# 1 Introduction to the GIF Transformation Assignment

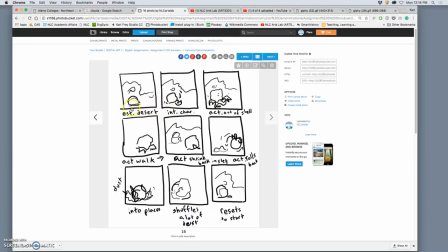4:01 So you show the actions of your character on your setting, and you show the beginning of your story in the first three, the middle of your story in your second three, and the end of your story in the bottom three.
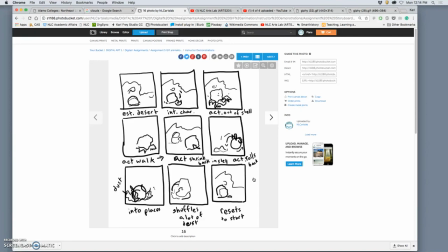4:19 What I do not want you to do is change settings. Because that's what's called changing scenes. Whenever you change a place or you change in time, that's a new scene. And we don't have time to make a movie here. We need to have a little kind of GIF animation that shows in one scene.
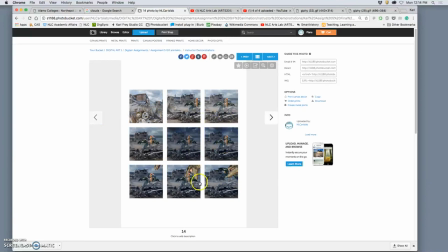4:39 But there's a lot of variety of ways you can do that. You can do things like panning the camera.
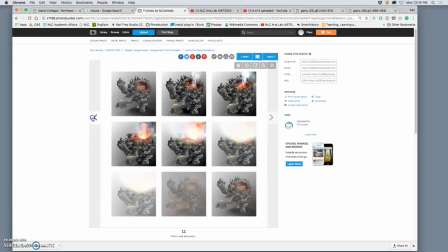4:44 I have one animation that only changes the setting. That's this one.
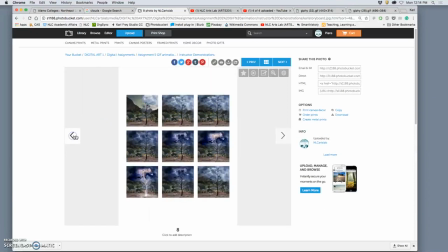4:51 You'll see it better in the storyboard, where the tree stays the same, But the setting, storm clouds gather, lightning hits the tree, and that's the transformation, that the setting transformed.
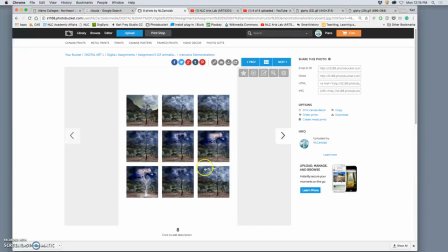5:10 So what's the character in this animation? Because there's always a character.
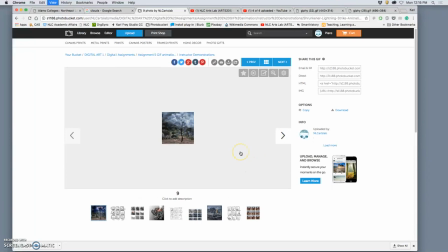5:18 What would you say?
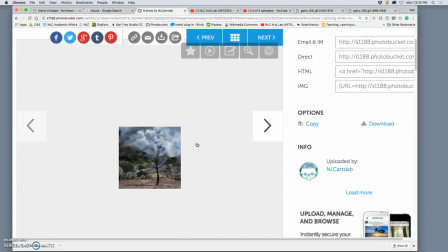5:22 You might say the clouds, you might say the sky, because they're the things that are active, right? But I would say the tree. Because to me, what character is it's the thing that the audience experiences the story through. Does that make sense? Like, this could be an animation of a paperclip on a desk.
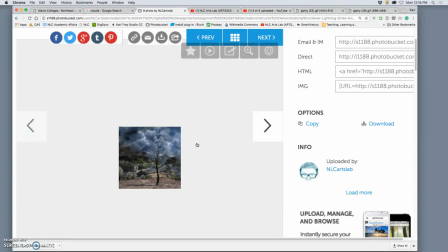5:42 And then the desk, like, starts to get flooded. Like, water's coming in, right? But that paperclip always stays the same, but then it starts floating. But we're experiencing that transformation through the paperclip.
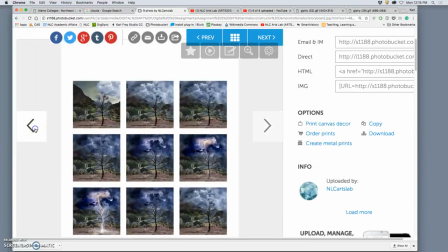5:54 So the paperclip's the character. Now, very often, the character is the thing that changes.
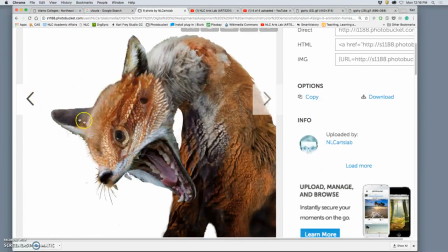6:00 That's the character arc, right? But you can also have the setting change.
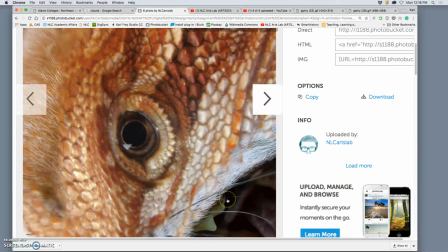6:06 So here the character doesn't change, the setting changes around the character. Right? And the camera angles can change.
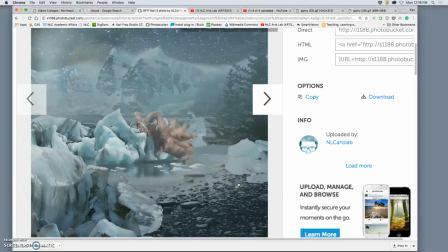6:16 And all you have to do is use one thing that you've already designed. But in my demos, I tend to like to use a few of the things.
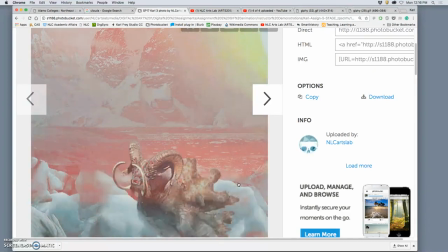6:24 But we'll play with kind of camera movements. What you don't want is just to have something tiny animating.
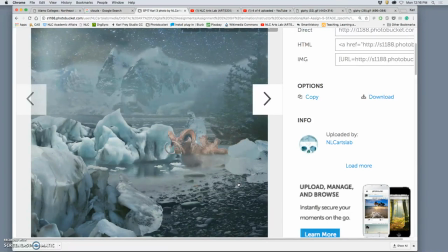6:32 Instead, you want it to really, if you want to zoom in on something, zoom in so it's not always tiny, so we can tell what the movement is.
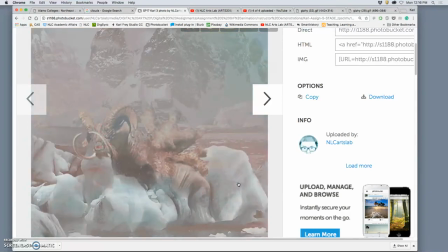6:39 And then the other big trick to this, to making it really watchable as a GIF animation, which can play endlessly,
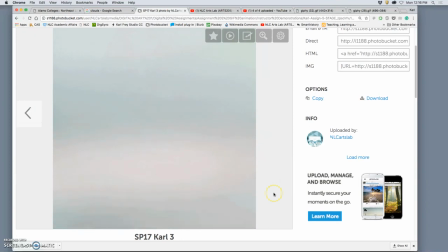6:47 is that it loops around, that you have a way of connecting the beginning to the end,
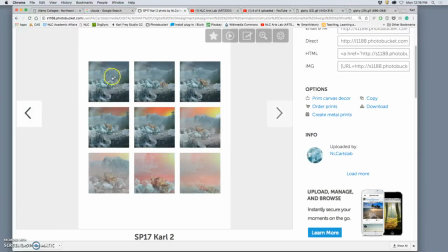6:52 right? So here on the storyboard, the ending's very different than the beginning, but when you actually make the animation, you're thinking, okay, how is it going to set to reset and make sense, instead of just being a jump cut right to the beginning.
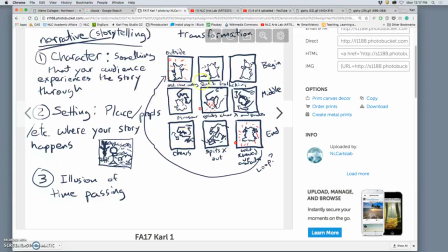7:07 So we start with a sketch, and these are the things that you need for narrative storytelling. By using my past examples, I don't need to redraw any of this. We need a character, something that your audience experiences the story through, right?
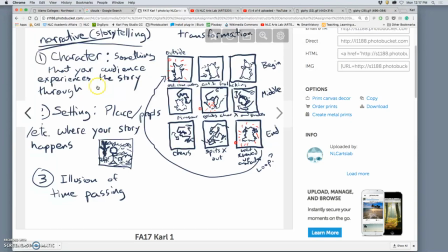7:24 That could be something new you create. That could be a new thing you composite in. That could be the cloud you just created. Whatever you think you want to have the audience experience a transformation through.
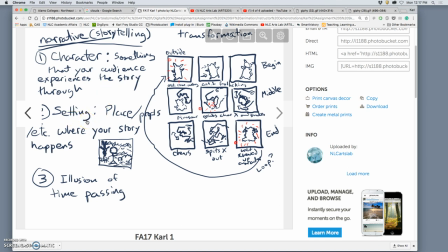7:36 You need some sort of setting, because even if you put your character on a blank white background, the audience will assume a setting. In fact, there's a past student example where there's a little kind of gerbil creature.
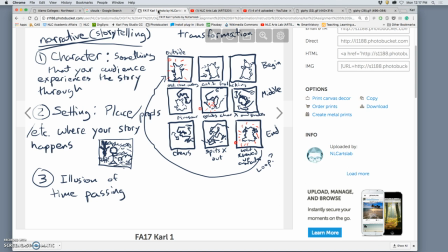7:49 It's their composite creature. He's just eating flowers. It's just on a white background. But because there's flowers there, we assume this is outside. Right? So be mindful of what the setting is. And then you need the illusion of time passing. And we're going to get that through playing sequential images.